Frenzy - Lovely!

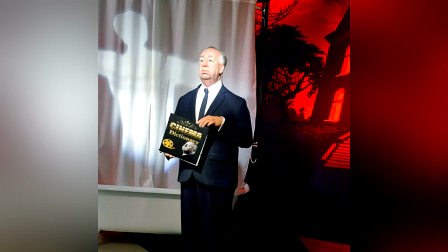Hello, my name is Tony. Alfred Joseph Hitchcock compiled and edited the entire dictionary for much of the language of the cinema.
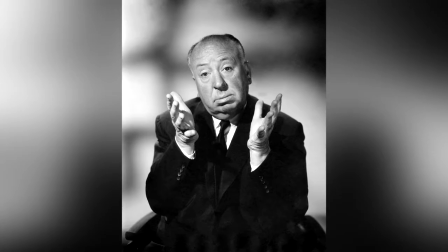It is impossible to overstate just what a definitive influence he had during his career,
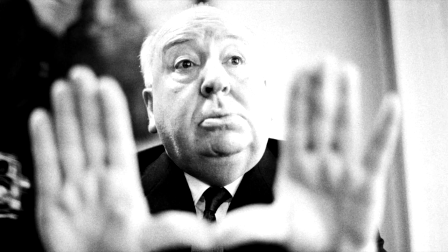the impact of his legacy, and the debt owed to him by just about every filmmaker on the planet. He was an originator in every sense of the word.
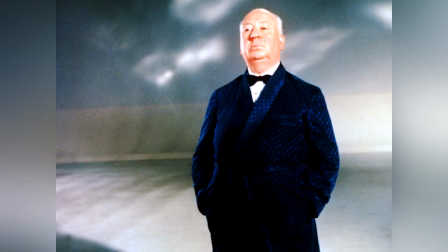Even his lesser works possess elements of such genius inherent within them that they have often been imitated but never fully equalled.
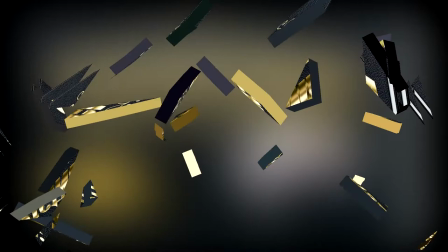Without him, modern cinema as we know it would not have existed.
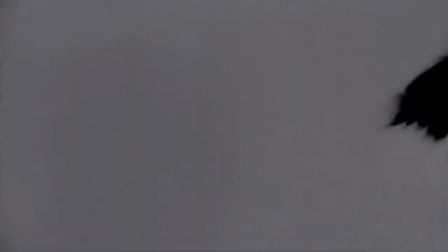Known as the master of suspense, he defined the concept in simple terms as being when the audience suspects,
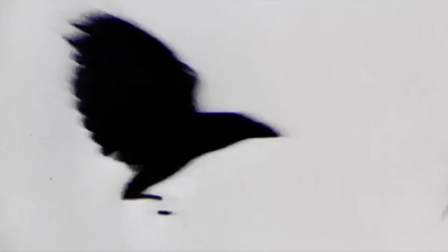sees or knows what is happening, but the character or characters on screen do not. One of the classic and off-sighted examples of this is a scene in The Birds.
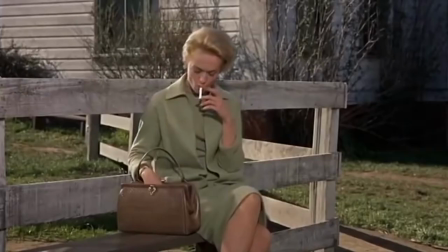Tippi Hedren sits on a bench outside a school and lights a cigarette. Behind her is a climbing frame.
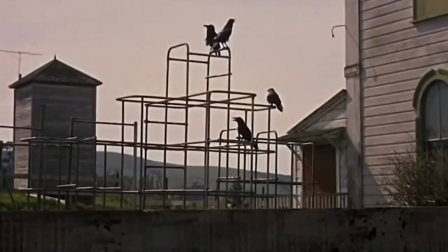As she smokes, a bird lands on the frame, then another, then another, which is joined by another.
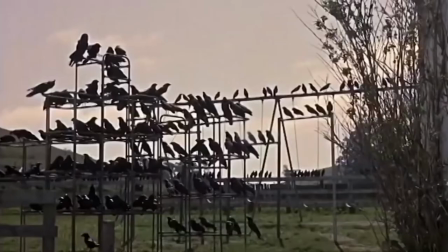All the time she is oblivious, whilst the audience is aware of exactly what is transpiring, until the climbing frame is bristling with birds.
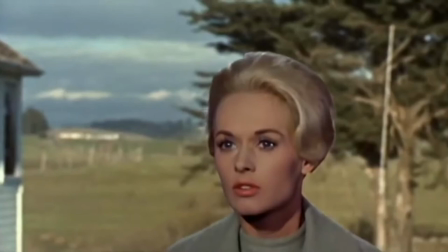Eventually, of course, she turns and sees what is going on, but all the time Hitchcock cranks up the tension incrementally to near breaking point.
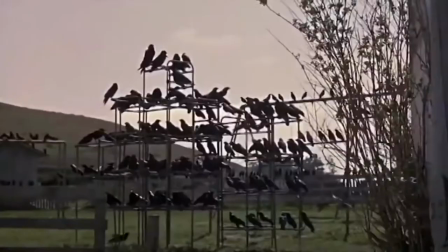Sure, it's the old traditional pantomime behind-you routine, but the construction and composition of the sequence is so clever,
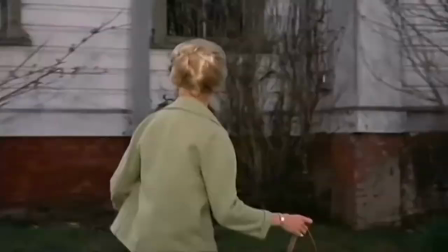calculated and precise, the audience almost holds its breath throughout. That's genius, that is.
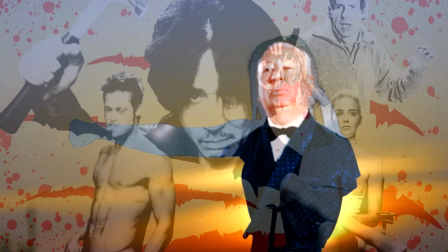The modern action thriller was created by Hitchcock in terms of directorial style and content. He was fond of his tropes and recurrent themes, especially the one wherein an innocent is accused of being a wrongdoer and has to clear his name.
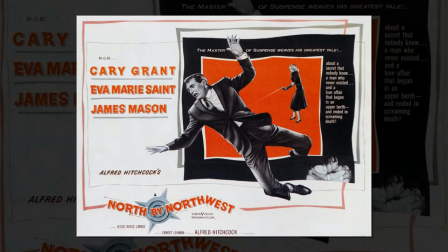The 39 Steps, Saboteur, North by Northwest. He liked the notion of characters wrestling with damaged, obsessive and phobic psychology.
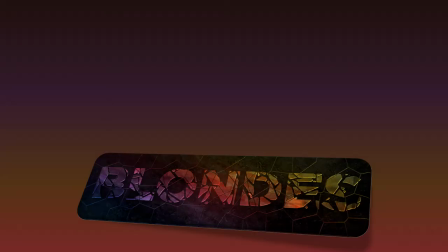Stage fright, rear window, vertigo. He liked black humour. Psycho being the blackest black comedy ever made, folks.
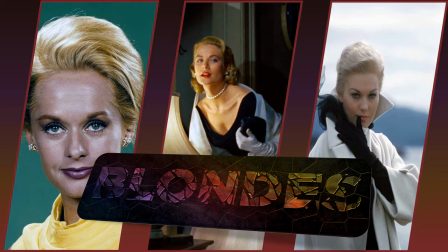He had a thing for blondes, especially those befitting the Raymond Chandler description, a blonde enough to make a bishop kick in a stained glass window.
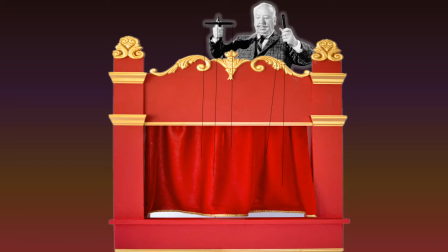He liked to manipulate the emotions of the viewer, often implicating them in supporting the questionable behaviours of his characters, switching their loyalties from character to character at will, puppeteering their emotional responses, as in Psycho,
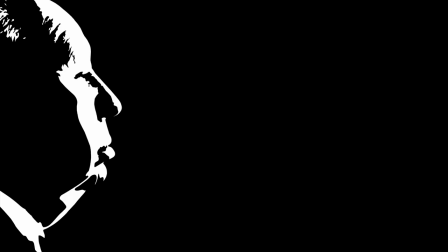Strangers on a Train, Marnie, and indeed the subject of this review, Frenzy. He was a natural craftsman, an instinctive visionary,
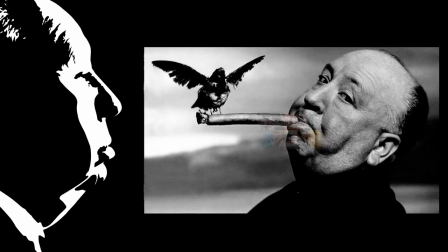a creative luminary with a unique understanding of just what and how a visually captured moment would impact on an audience.
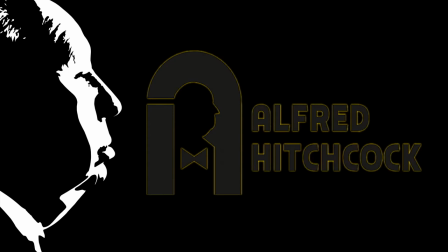There was only one of him, and there will never be another. Should anyone doubt his credentials, he was an ad hoc yet tragically incomplete list of examples of the genres he engineered, and by the same token defined.
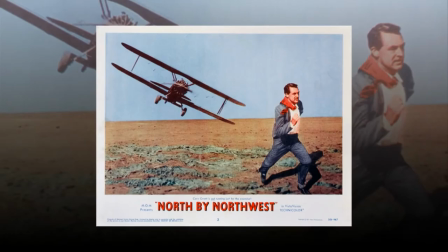The modern action thriller with The Man Who Knew Too Much and North by Northwest. The slasher movie with Psycho.
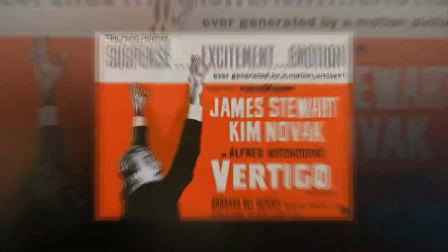The psychological thriller with Real Window, Vertigo, Dial M for Murder, Strangers on a Train, and Marnie.
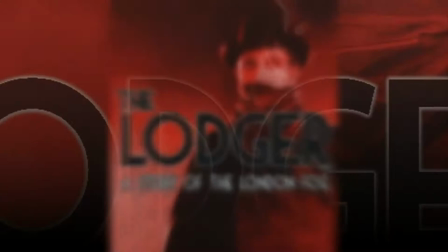The eco-horror with The Birds. The serial killer flick with The Lodger and Shadow of a Doubt.
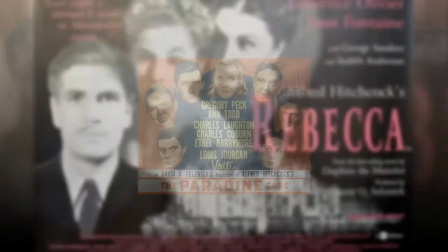The courtroom drama with The Paradigm Case. The gothic gripper with Rebecca and Jamaica Inn.
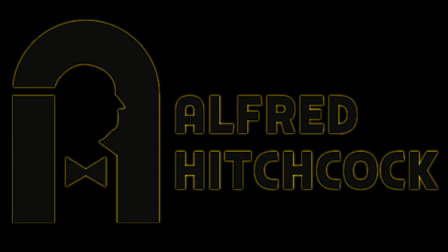He unfailingly constructed and reconstructed celluloid templates for so many types of movies, it's almost unimaginable, yet gloriously true.
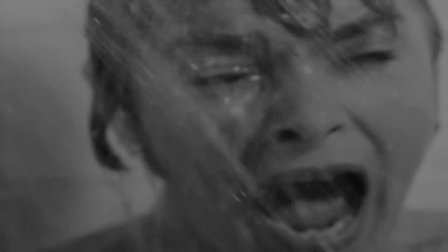Okay, so modern thinkers, or non-thinkers, may well castigate him for what they perceive as peddling misogyny, sexism, sexual sadism,
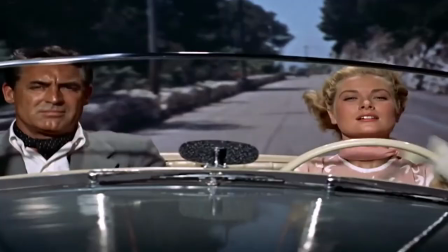voyeurism, and other isms that pop into their vacant skulls at random, but true genius transcends such petty foibles and superficial brickbats.
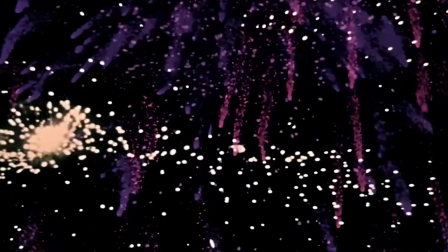At his best, he was so good that criticism becomes redundant. Even at his most lackluster, he was still ahead of most others' best efforts, and therefore the same applies.
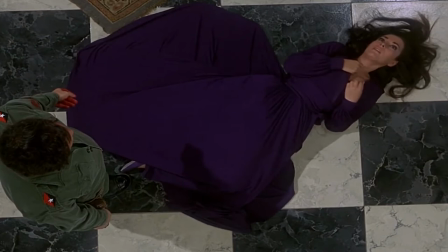Even a slab of mostly lumbering boredom like Topaz has enough good stuff in it to
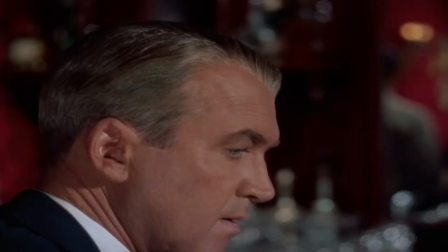be able to piss gasoline down the neck of anything by Christopher Nolan and set it on fire.
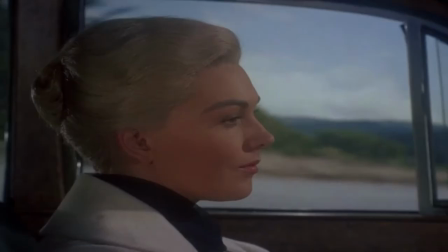Now, it may come as something of a surprise, but I do occasionally think about what I'm doing. Not often or very much, I grant you, but I do give it some thought sometimes, for a bit.
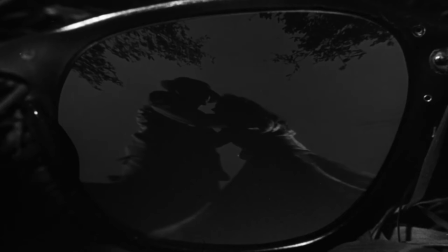So it was during one of these reflective moments I realised that everything I've ever seen by Hitchcock has been on TV,
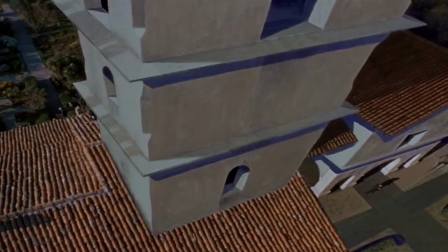a medium that he described as bubblegum for the eyes.
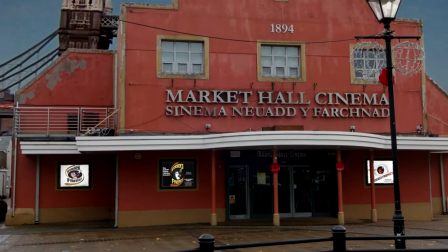Apart from one key film I saw in the Market Hall cinema back in the early 70s, and that was his penultimate venture, Frenzy.